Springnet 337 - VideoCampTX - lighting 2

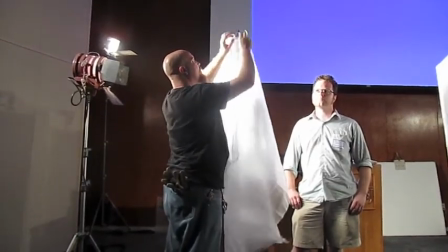There's a type of diffusion materials that are referred to as shower curtains that do about the same thing this is going to do.
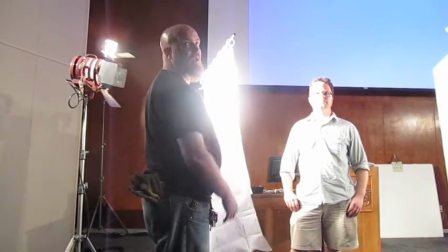Let's soften this light on him. When I say soften, I'm talking about the quality of the light.
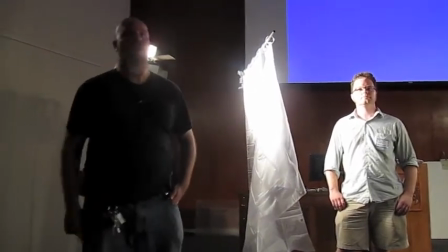The light on everyone in this front row right now is fairly soft because it's bouncing off of everything around me.
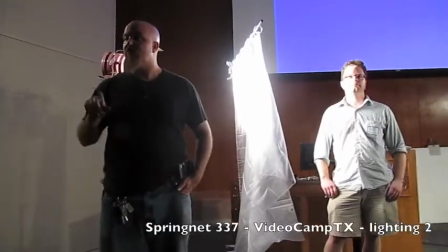It's softening your features. It's reducing detail.
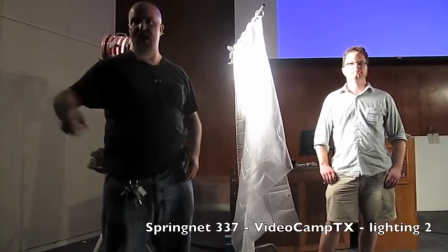Like what I'm trying to do here with him, what's happening right now on you, on you, less so as people get further back.
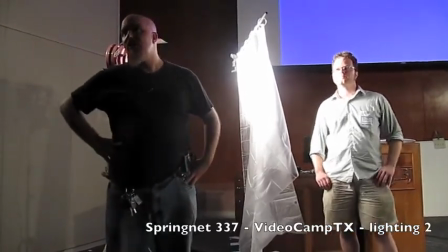But if you're trying to flatter people a little,
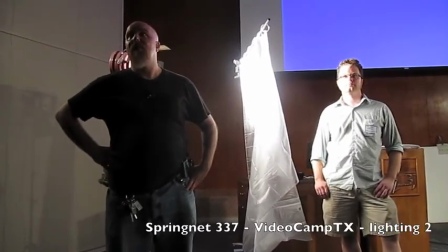and most people perform better on camera when they feel like they're being flattered a little bit,
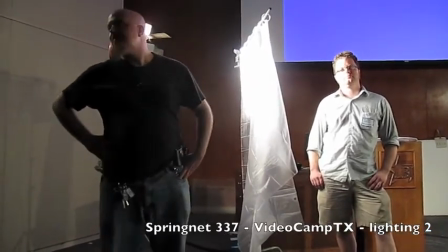as you know, as vain as that might sound,
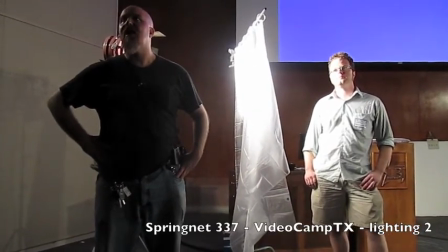it's just a lot easier to work on camera if you feel comfortable, if you feel like your every flaw isn't being minutely examined.
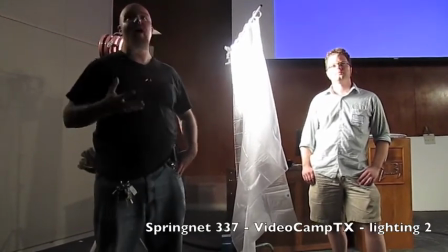I know right now I feel fairly uncomfortable.
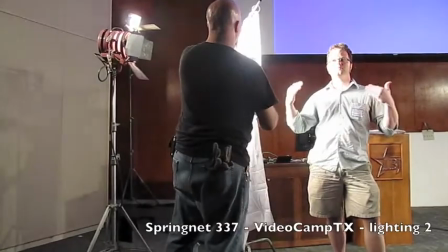But... Stand in this light. Yeah. But that's nothing compared to how Wes feels.
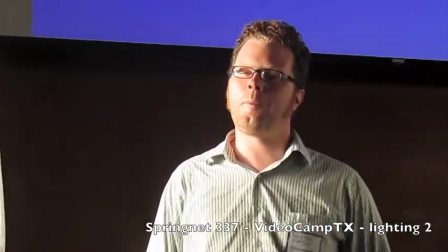But the idea of any source like this to make it soft, to make it flattering, is to fill the diffusion up with light.
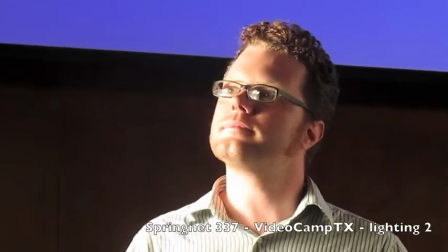Most of these fixtures that I've got around the room,
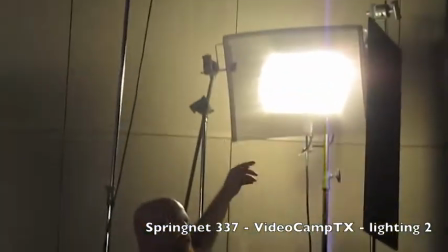this diffusion material that's on them, I've filled most of the screen with light because as that source gets bigger,
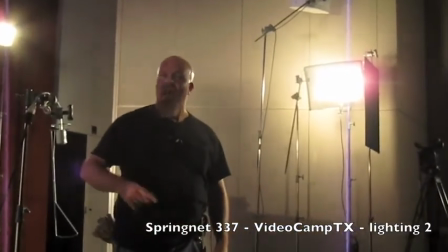the softer the light gets. If I've got a 4x4 like this that I'm filling with light,
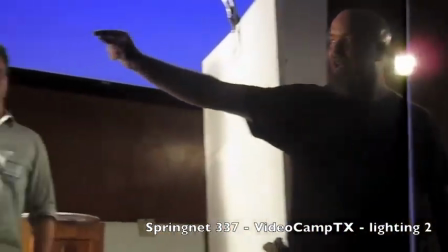the light comes off of it is no longer the hard light that comes through that lens, which is just this little tiny point.
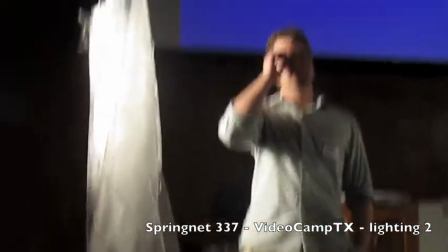That lamp is igniting light from a little point as big as a pinhead.
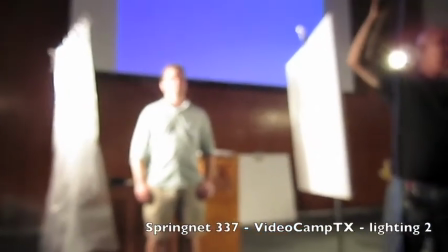But when it hits this, that light source is now big. It's naturally soft that way.
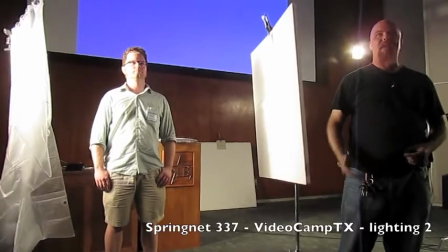It's much more flattering that way.
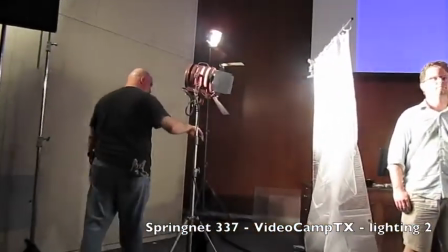Does anyone have any questions for me about any of this?
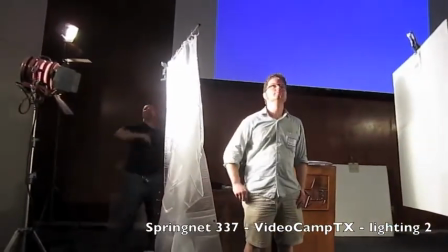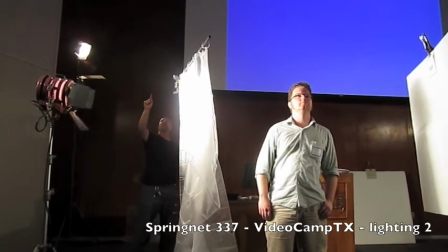I can't see very well. I have a general question more about how you deal with fluorescence.
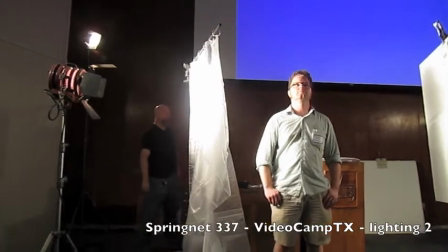If you're shooting inside, and I know fluorescence is generally bad,
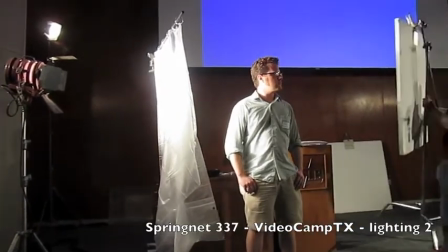how do you minimize the fluorescent effect with stuff you've got laying around? Well, usually my solution for commercial industrial fluorescence is to turn them off. With stuff laying around, the best thing you can do is white balance for those lights. That's the absolute best thing you can do. Rather than relying on your camera's built-in 3,200 degree tungsten white balance or 5,600 degree Kelvin daylight balance. I'm not sure where you are in the room. I'm way back. Way back. Excellent. The best thing is to do a custom white balance for that light. To take that light, put a white card in front of it, aim the camera and fill the camera's lens, fill the picture image with that white card and tell the camera that's white. because as far as the camera is concerned from then on, that will be its new white point. That's how we can judge life from there on. Our eyes don't work like that. They're not fixed. Our eyes adjust. Our brain adjusts what we see as white light. Cameras can't do that. They can't do it continuously that way or at least professional cameras don't. I'm not aware of any consumer-grade cameras that do that or do that well that can continuously change. color temperature, where they can deal with mixed sources the way our eyes and our brains do. So you have to pick something.